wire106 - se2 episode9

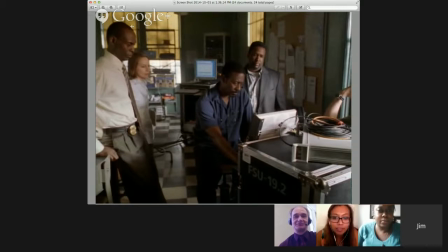[4:06]
It's interesting how much the design of this, and I'll talk about this a few times, is really start to move towards the digital and move towards computer.
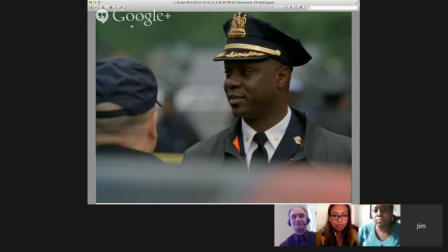[4:16]
And we're also introduced to one of the great characters in The Wire, Bunny Colvin, right? Yeah. Bunny's amazing, and I love this shot of Bunny because it shows his stature. And he's one of the few guys in The Wire who's like totally sees that the police department is not doing its job,
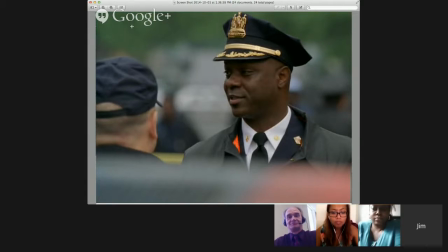[4:34]
that the whole thing is basically a racket, and that we're really not taking responsibility by policing and intelligently. So I love Bunny.
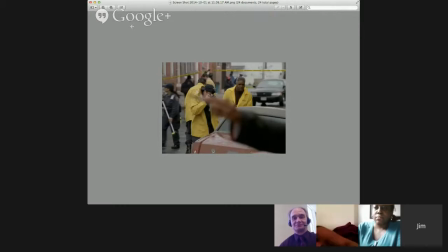[4:45]
So let's go back to this, because this is one of the first shots that either Lakeisha or Nikki shared. So here's one of the first shots. I think this was my shot, What do you guys have to say about this one? This kind of stood out to me. I didn't even realize when I took the screenshot that there was this finger pointing out.
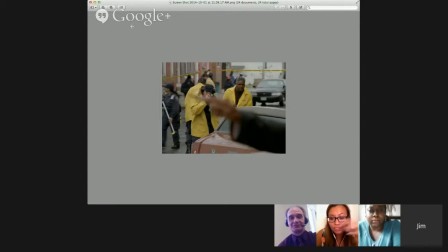[5:04]
I was more so trying to capture the yellow, yellow is the dominant color in the scene. There's the tape for the crime scene. There's the little labels that they're putting on the ground, and everyone's in these yellow rain jackets.
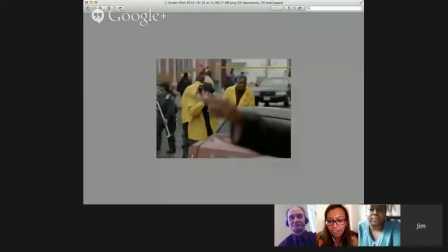[5:20]
And it's kind of an odd contrast to me because it's such a dark scene.
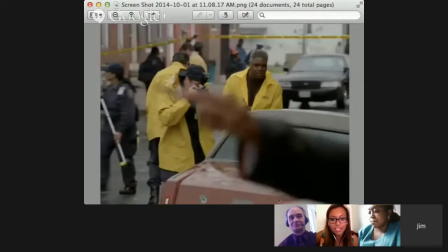[5:25]
It's like, it's a murder scene, it's a shooting, but there's just like this kind of happy, bright yellow that everyone has. And then this man that I noticed that there was this man pointing in the shot, right in the middle of the shot. And it's just,
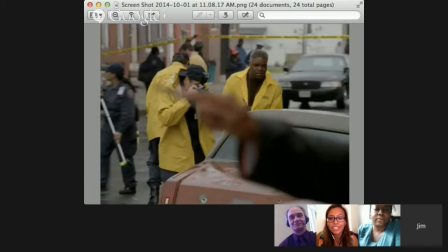[5:44]
for me, it kind of feels like it's showing like urgency, like they're trying to figure out who did this, and it contributes. There's just a lot going on. And it's cool the way the shot is framed around the caution tape, right?
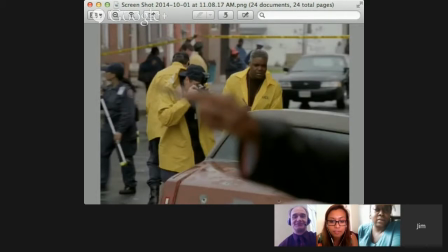[5:58]
The caution tape is kind of almost framing the shot and then in it. And in the foreground, you have those bullet holes in the Cadillac, right? Right. Yeah, it's a beautiful shot, actually. I really like it. That shot reminds me of a Cleat Up for Hazardous Waste or something.
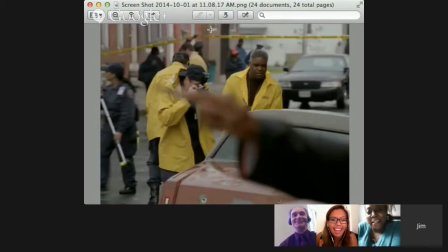[6:16]
Yeah. All that yellow. Yeah, it's interesting, as if, West Baltimore were a kind of hazardous waste area, right? Like, you're cleaning it all off and you're sending in the troops. It almost looks like the woman behind the three in the yellow jackets has a broom.
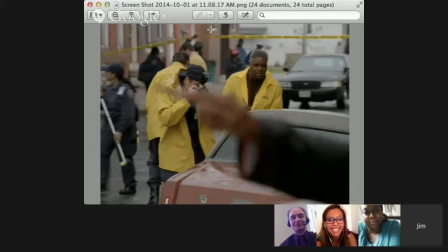[6:36]
It does. Right? As if she were sweeping it up. Right. Sweep it out, take it out the trash. Exactly. Yeah, that's actually awesome.
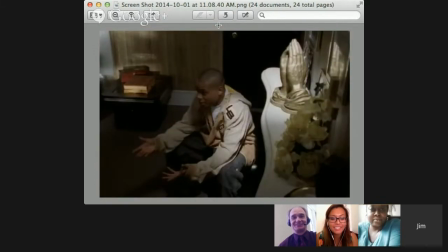[6:46]
Okay, so let's look at the next shot. Oh, okay. Yeah. I found this interesting. It was I think this is when right after the shooting, Poot is kind of explaining himself to Stringer with and
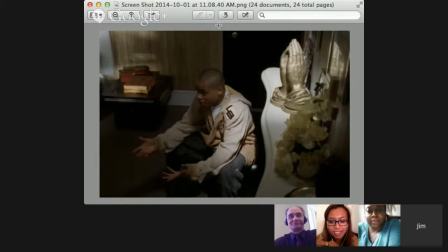[7:02]
it's one of the dominant objects in this picture or the screenshot that I had are the praying hands. Yeah. And I thought that was interesting. I felt like that was like symbolizing like Poot is kind of at Stringer's mercy, like he's
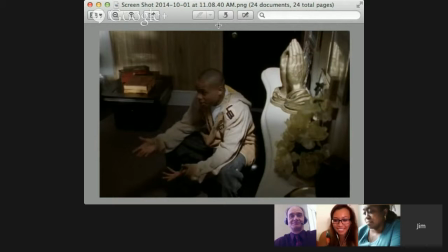[7:22]
basically like he's kind of in trouble. He's in confession, right? Yeah. It's kind of like a confession. Like he's praying for his life. Yeah, that absolutely. Stringer has some pity on him. That's right.
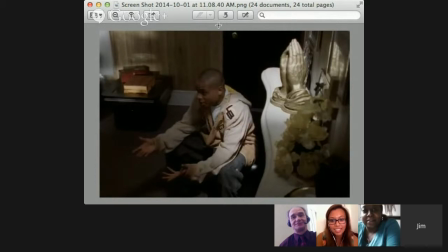[7:38]
And look at even the lighting there. Like you said, like the lighting totally highlights the hands. It's not even like it's imagined, right? Like, and the Bible is over there on the left of him, right? So you see this big Gideon Bible with the gold plate with the gold pages.
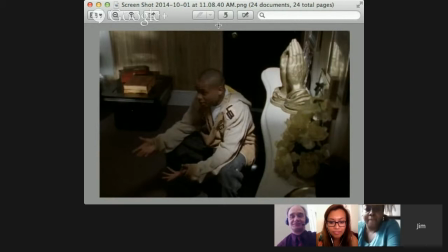[7:55]
And the cool thing I thought about this is you don't see it here and we don't capture it here. Does anyone remember the sound laid underneath here? I don't. Oh, you've got the organ going? You got the organ. Like very religious organ.
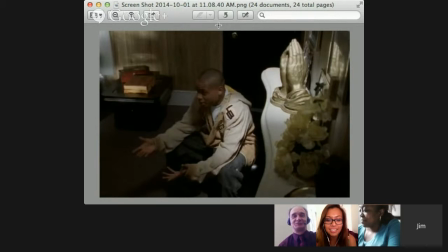[8:10]
That's like reinforcing this notion that, Bodhi is in confession.
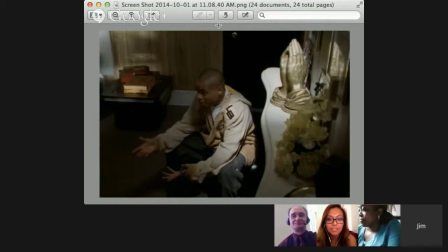[8:16]
And his confessor is obviously Stringer. And I think someone actually included that.
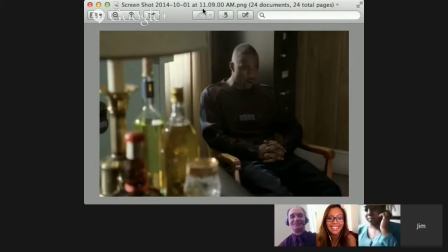[8:22]
Yeah, so here's his confessor, right? It's awesome. Yeah, this was the other side of it. And I thought this was an odd contrast because you have kind of like the Poot scene was very like holy and religious,
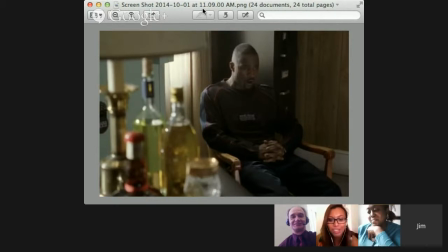[8:37]
but here it's like just Stringer dressed in plain clothes and a bunch of bottles. It's like the foreground is just a bunch of bottles, which I thought was interesting.
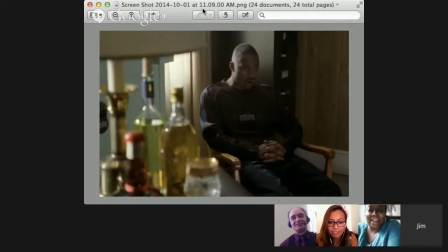[8:49]
It's an odd contrast. And he's in the light, like he's omnipotent or something. Absolutely. And he's got the filing cabinet behind him, which I think is interesting, right? Like, it also reinforces the business, right?
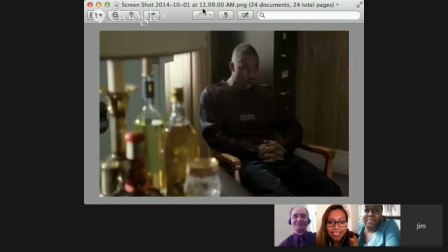[9:06]
Like, he controls the information, and, he's the one, right? And there it comes up again and again. You guys included some very interesting screenshots of Stringer later on in this episode, which I think does reinforce this notion of him feeling like he has to take on everything.
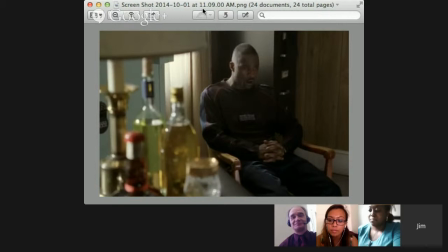[9:23]
And he is the direct link to God in some ways. He's also playing God, right? Because I think you mentioned it, like, Bodhi really is praying for his life. And that's not just a figure of speech. Like, I'm going to go to my kids are going to come to me and pray for their life that I don't do something.
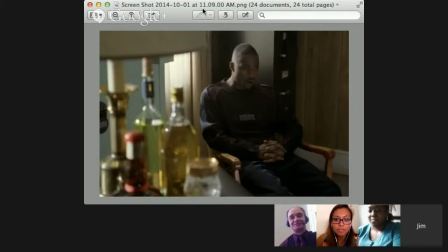[9:41]
Like, that's a figure of speech. With Stringer, it's not a figure of speech. It's a reality. Yeah. Right? And Bodhi knows it very well since... That's right. He took care of Wallace on Stringer's order. Absolutely. Yeah. So, yeah, that's awesome. And that's a really great scene.
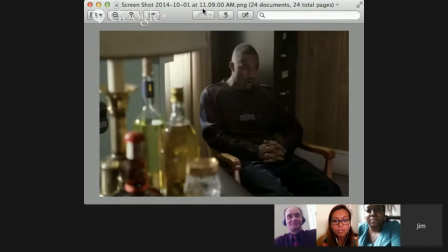[9:56]
And one of the things about design is, like you're saying, is you see the bottles in the front, right?
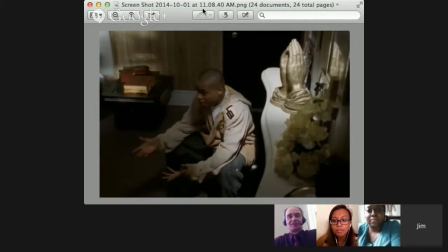[10:03]
The file cabinet in the back, and previously you saw the hands and the Bible surrounding him.
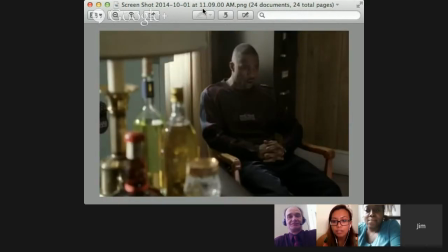[10:09]
Like, you have to think that these are part of the composition of the shop. That these are part of how they're designing it to kind of elucidate. Like, when you start reading it closely, it kind of helps, quote unquote, illuminate like what's happening in this scene and reinforce that effect.
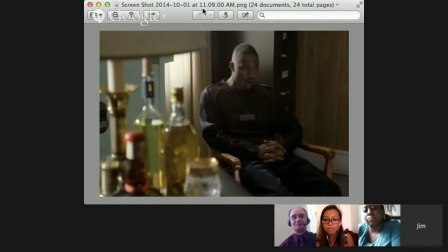[10:26]
Because when you're just watching it, you're just focusing on what Bodhi's saying, what Stringer's saying, what's the narrative. But as you stop a little bit and just look at it, so much of that. And it's too bad we missed the sound here, because the sound here is perfect. It's like you're in a church.
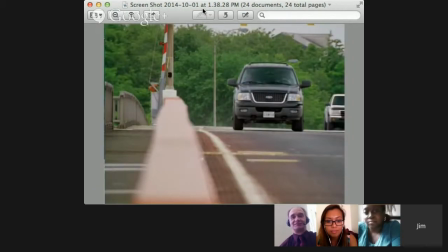[10:42]
It's gorgeous. So here's the next one. I included this just as a quick one, just to look at the lines. This is when Bodhi's going to throw over the guns, and you'll notice the lines in the bridge there. You got the red kind of what do you call that thing when it comes down in the street to stop you?
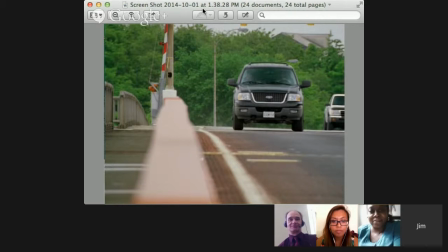[11:02]
Crossing pole, or for the railroad crossing. Yeah, and then you have also the lines and the angles on the sidewalk, right? We're kind of keeping people from jumping off the bridge. And I just thought it was an interesting shot, almost caught up into thirds.
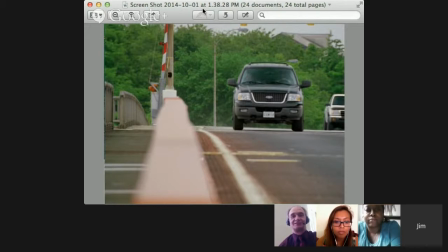[11:19]
You know what I mean? Yeah. So I like that. I just thought it was an interesting shot. And I understand if you guys didn't, and I'll move on. So here's another one.
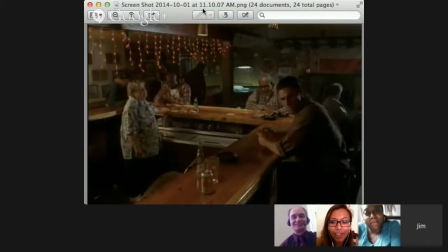[11:31]
Oh, okay. I included this one. I also thought this was just an interesting shot. There isn't anything that stands out really, but what caught my eye were the lights and just the colors in the scene.
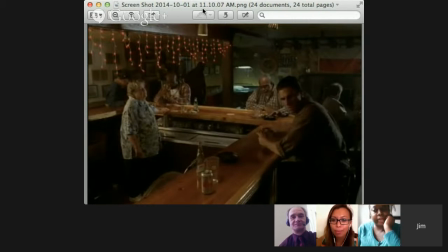[11:46]
It's just very dark. It looks a little hazy at the bar always. And this is not just particularly for this scene. Like, in every one of their the bar scenes where all the stevedores are just drinking, it's just very, very dark and hazy, and I kind of like the colors in this one.
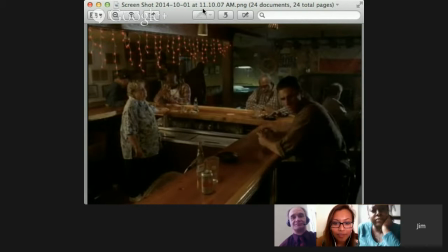[12:05]
I didn't know if you realized it, but I'm looking at it closely, and that's one of the great things about screenshots, is it allows you to slow it down. And in the very back, underneath that bright light, is the duck. It's a dead duck. There's the duck.